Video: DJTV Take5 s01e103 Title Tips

Animated backgrounds like Digital Juice's jump backs are a great way to make your titles and graphics look more professional. Unfortunately, there's a bit more to making great looking graphics than just dropping in a background. The good news is that formatting fonts is easy if you know a few simple rules. In this episode, we'll look at 5 aspects of the titles and graphics that you create to help you avoid the perils of faulty fonting.
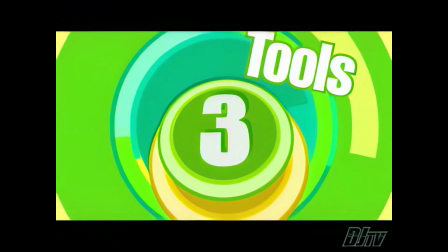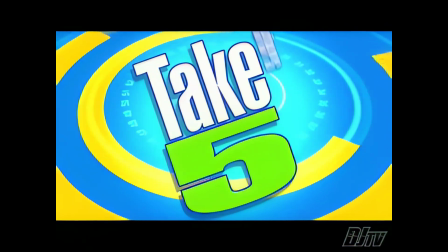You know, there are a lot of really good people out there making some really bad looking titles and graphics. You've seen them and you know what I'm talking about. Well, I don't want that to be you. In the next few minutes, I'll share 5 tips from my experience to help you avoid some of the most common titling mistakes. Are you ready? Let's take 5. Tip number 1, be bold.
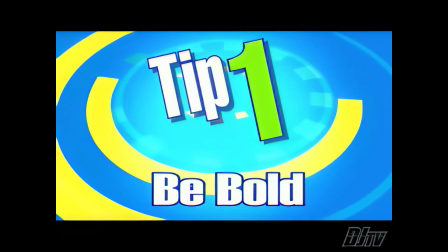[1:04]
The most important aspect of any title is readability. Make sure you choose a typeface that's big, bold, and easy to read.
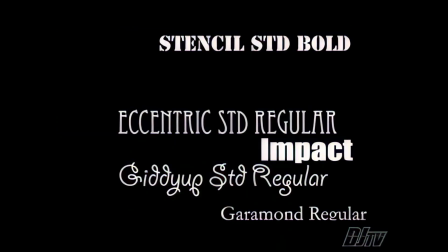[1:11]
If your editing app is anything like mine, you've got tons of fonts to choose from.
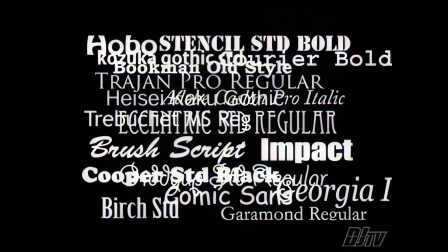[1:16]
It can be tempting to go crazy with all kinds of fancy fonts, but certain typefaces are better than others for TV.
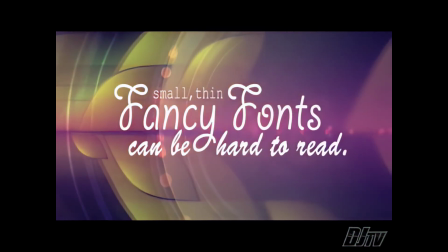[1:22]
Fonts that are thin or swirly can be hard to read, especially certain letters.
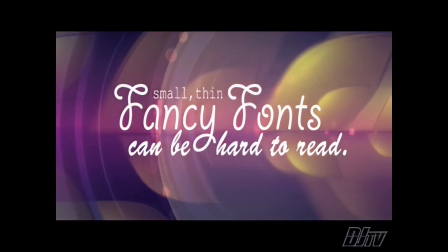[1:26]
If your viewer has to think too hard or look too closely to decipher your text, you've lost his attention and you've missed the mark.
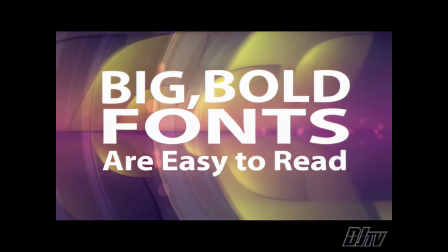[1:33]
It's always better to go for big, thick, and bold instead of small, thin, and swirly.
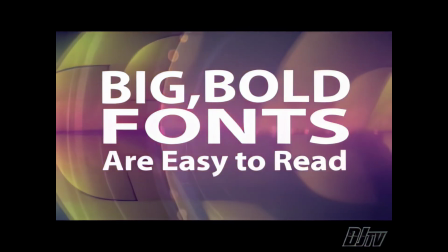[1:38]
If something's important enough to reinforce with text, it needs to be presented in a way that's clean, clear, and legible.
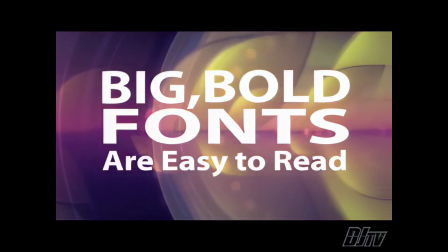[1:44]
So tip number 1 is be bold. Tip number 2, choose colors that contrast.
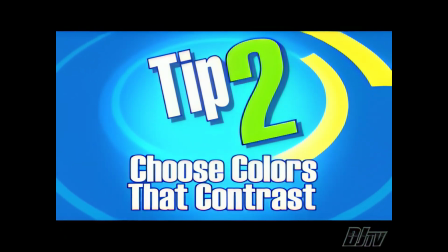[1:50]
It's important to pick a font color that contrasts well with your background.
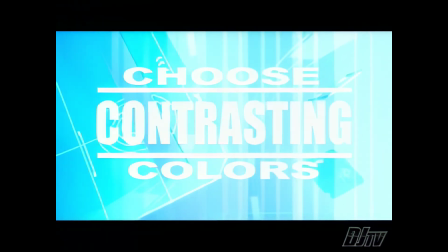[1:57]
White text on a light-colored background or dark text on a dark background are what we call low contrast.
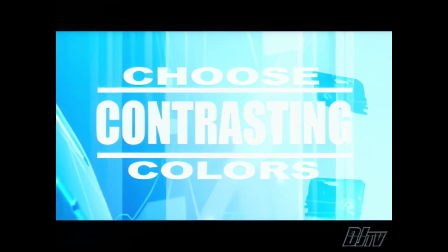[2:03]
The color of the characters and background are too close, so it's hard to read the text.
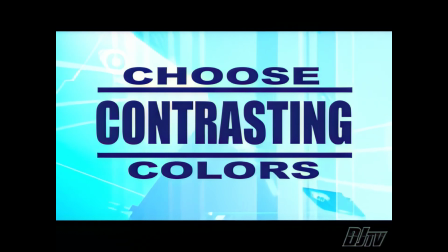[2:08]
Just choosing a dark font for that light background, in this case navy blue, increases the contrast and the readability improves immensely.
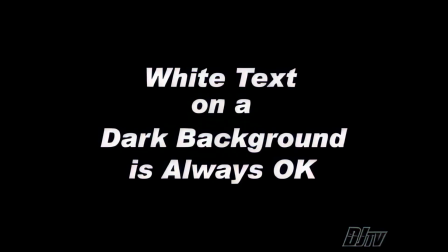[2:16]
Light text on a dark background is almost always okay.
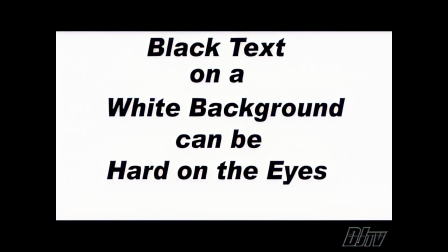[2:19]
Dark text on a white background is fine in terms of contrast, but it can be hard on a viewer's eyes if it's overused for TV or in presentations. Some colors should be avoided at all costs. Whatever you do, stay away from bright fluorescent green and Pepto pink. And watch out for red in NTSC applications. Reds tend to bleed and look bad on screen.
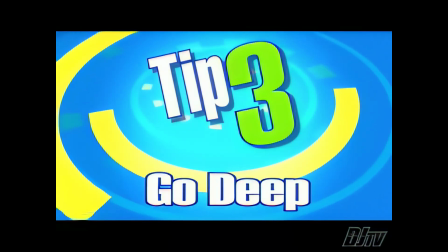[2:40]
Tip number 3, go deep. When used properly, drop shadows and outlines add depth and interest to your titles.
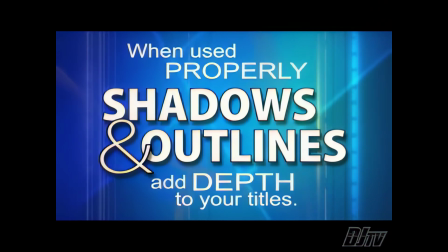[2:50]
Drop shadows and outlines are great ways to pop your text off the background, create separation, and add the illusion of depth.
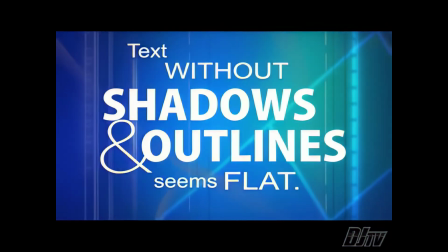[2:57]
Text without a shadow seems to be on the same layer as the background itself, while text with a shadow seems to float in front of the background.
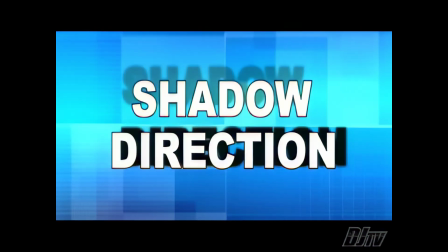[3:05]
Keep a couple things in mind when you use shadows in your text. You need to make sure all your shadows fall in the same direction and have about the same level of transparency.
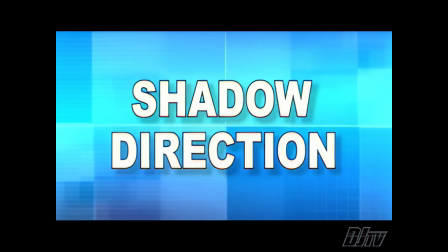[3:13]
Drop shadows look best if you imagine that the light comes in at an angle from one of the top corners of the frame.
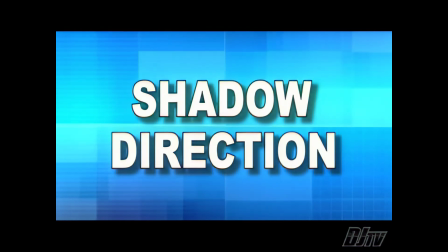[3:19]
Personally, I like my shadows to fall down and to the right. When it comes to color, outlines can be pretty much any color you want.
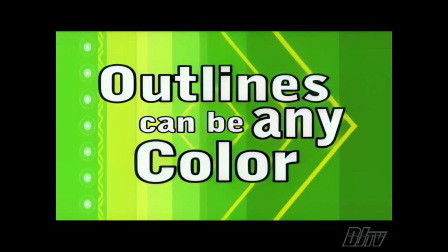[3:26]
Just make sure to stick with color that's in the NTSC safe range. Shadows, on the other hand, should always be black or gray.
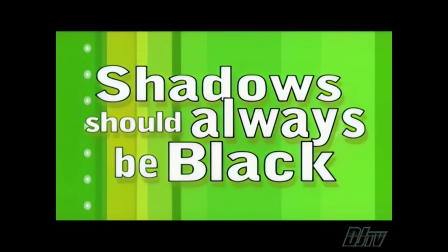[3:34]
Remember, the illusion that a shadow creates is that the letters are blocking a light source.
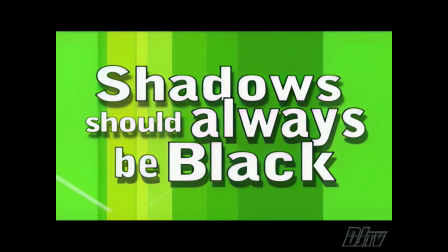[3:39]
Please, no more colored shadows. Tip number 4, be consistent.
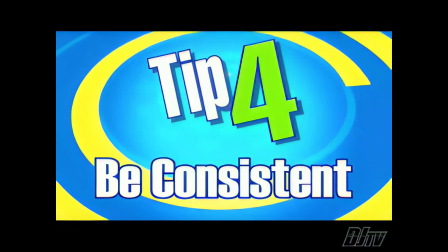[3:44]
If you're working on a project that uses multiple pages of graphics with text, be wise, templatize.
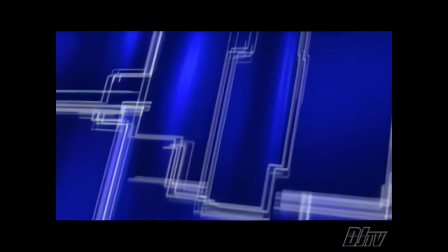[3:52]
When you're working on a project or a program, it's best to pick a look you like and stick with it for the entire project.
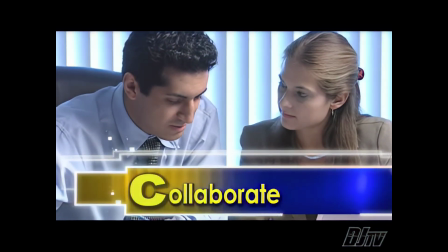[3:58]
You don't want your fonts to change in size, color, position, or style from page to page within a project.
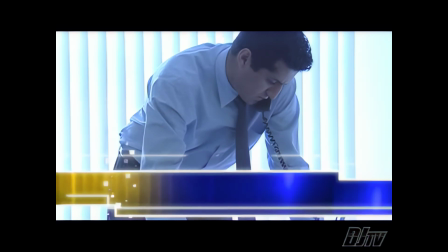[4:04]
The key to looking professional is consistency. To avoid errors, copy and paste your original and use it as the foundation for each new graphic.
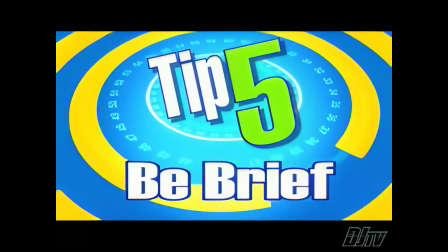[4:14]
Tip number 5, be brief. Don't write out long sentences or full paragraphs.